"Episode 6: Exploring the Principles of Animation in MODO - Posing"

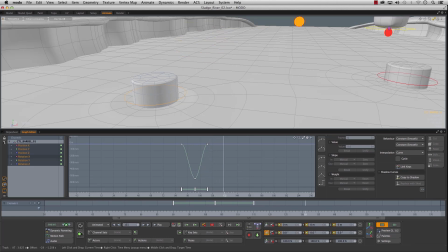1495s
So there's the purple connection to the barrel, and then the barrel's gone. So then we're going to need to do the same thing over here.
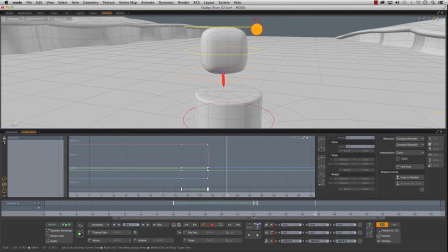1504s
Let's frame this up. Select our main.
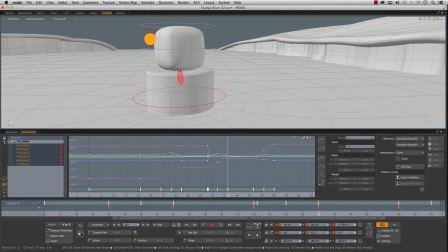1515s
So we land at 135. So we'll drag this to here. And we're going to be there till 161.
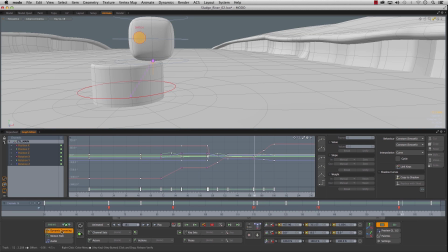1528s
So pop that off there, dynamic parent, and switch it to the world. So the connection's broken again. So as soon as Squishy lands, purple connection is made, the parent, it'll be there for whatever we do to the barrel, and then pop.
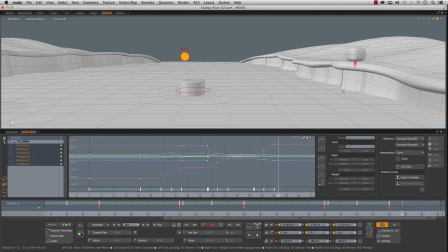1544s
I'm going to fly across and land on the ground. And we don't need to parent on the ground because the ground's not moving.
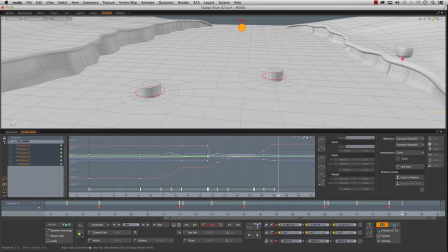1552s
So to see what's happening behind the scenes, if we pop open
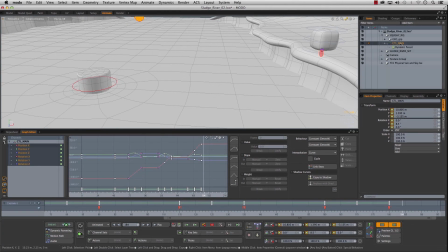1559s
Squishy's main, set the F key in here, you can see under the main we've got a dynamic parent has been added. And if you click on it, you guys understand curves now. So this is a stepped curve, and you can see what's happening. I could actually change this.
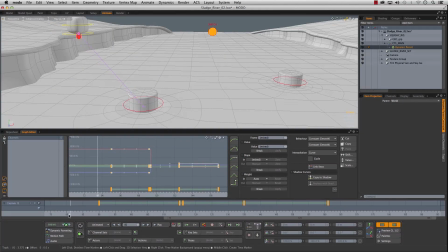1575s
You see at 90, the connection is made. So we could actually go in dynamic parent, and we'll set this to world, and then that'll key that there.
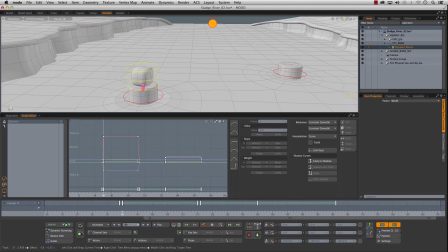1585s
So he jumps, there's no connection, and then over one frame, the connection is made, the dynamic parent is turned on. He sinks, it's turned off again, right here.
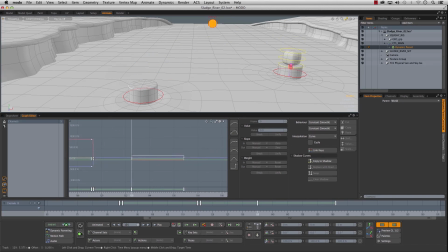1599s
He's in world space until he hits here. Bang, the connection, you can see it pop on there to the barrel control. And then he lands.
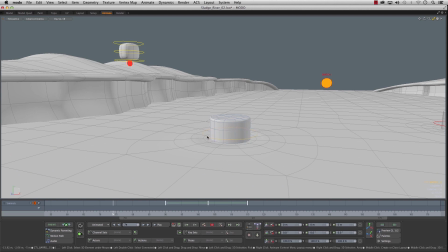1618s
So let's get in here and give this the floater a little bit of love. Because once we get this going, we'll just copy this animation over to the other one.
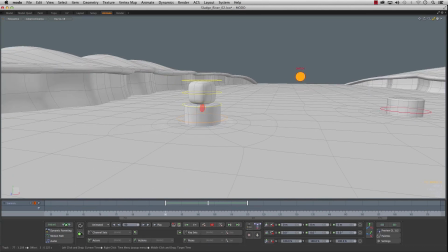1626s
Maybe make a couple small tweaks. So Squishy lands, and probably going to need our graph.
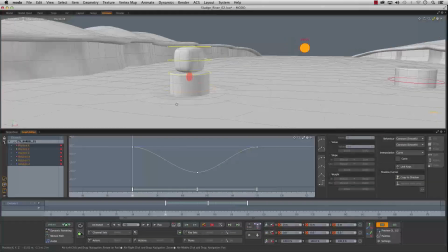1635s
So right off the bat, this is not a very natural. Goes down and then up, which is fine, but if I was jumping on something, it wouldn't smoothly go into this, right? The position Y, we'd have to break that because it would go down hard.
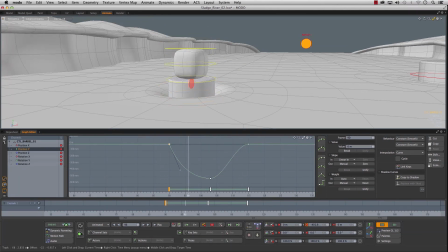1653s
It'd be like, boom. It wouldn't ease into if someone was jumping on it. So we could push this down. I don't know how far we want to push it. I was thinking it could go down really slowly and kind of build up and then pop back up.
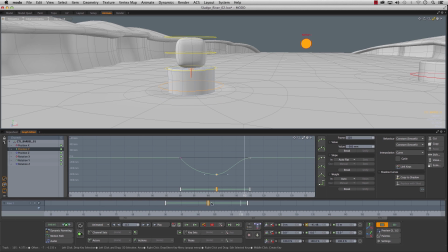1673s
So we could even slide this. We'll slide that to. Actually, we got to be mindful of the other keys because they'll get slid out of whack. So we can hit S on that. That way we're keying everything. And then we'll move.
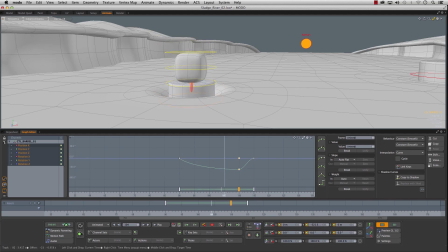1691s
Yeah, so it'll go like it's sludge, and then boing, it'll pop them out. So to do that, think of this as like a big anticipation. So if that's the case, he's going to have to get pushed.
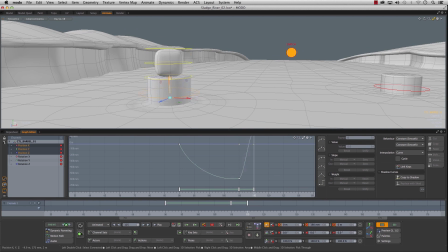1704s
This is going to have to go up higher. Like that. And then we can go back to frame 90, middle click and drag to get back to our start position. So, and you kind of shoot him out. Boing.
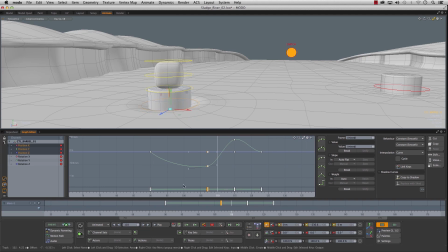1725s
Might need a little bit more. Maybe a bit much there. So, boing. There we go.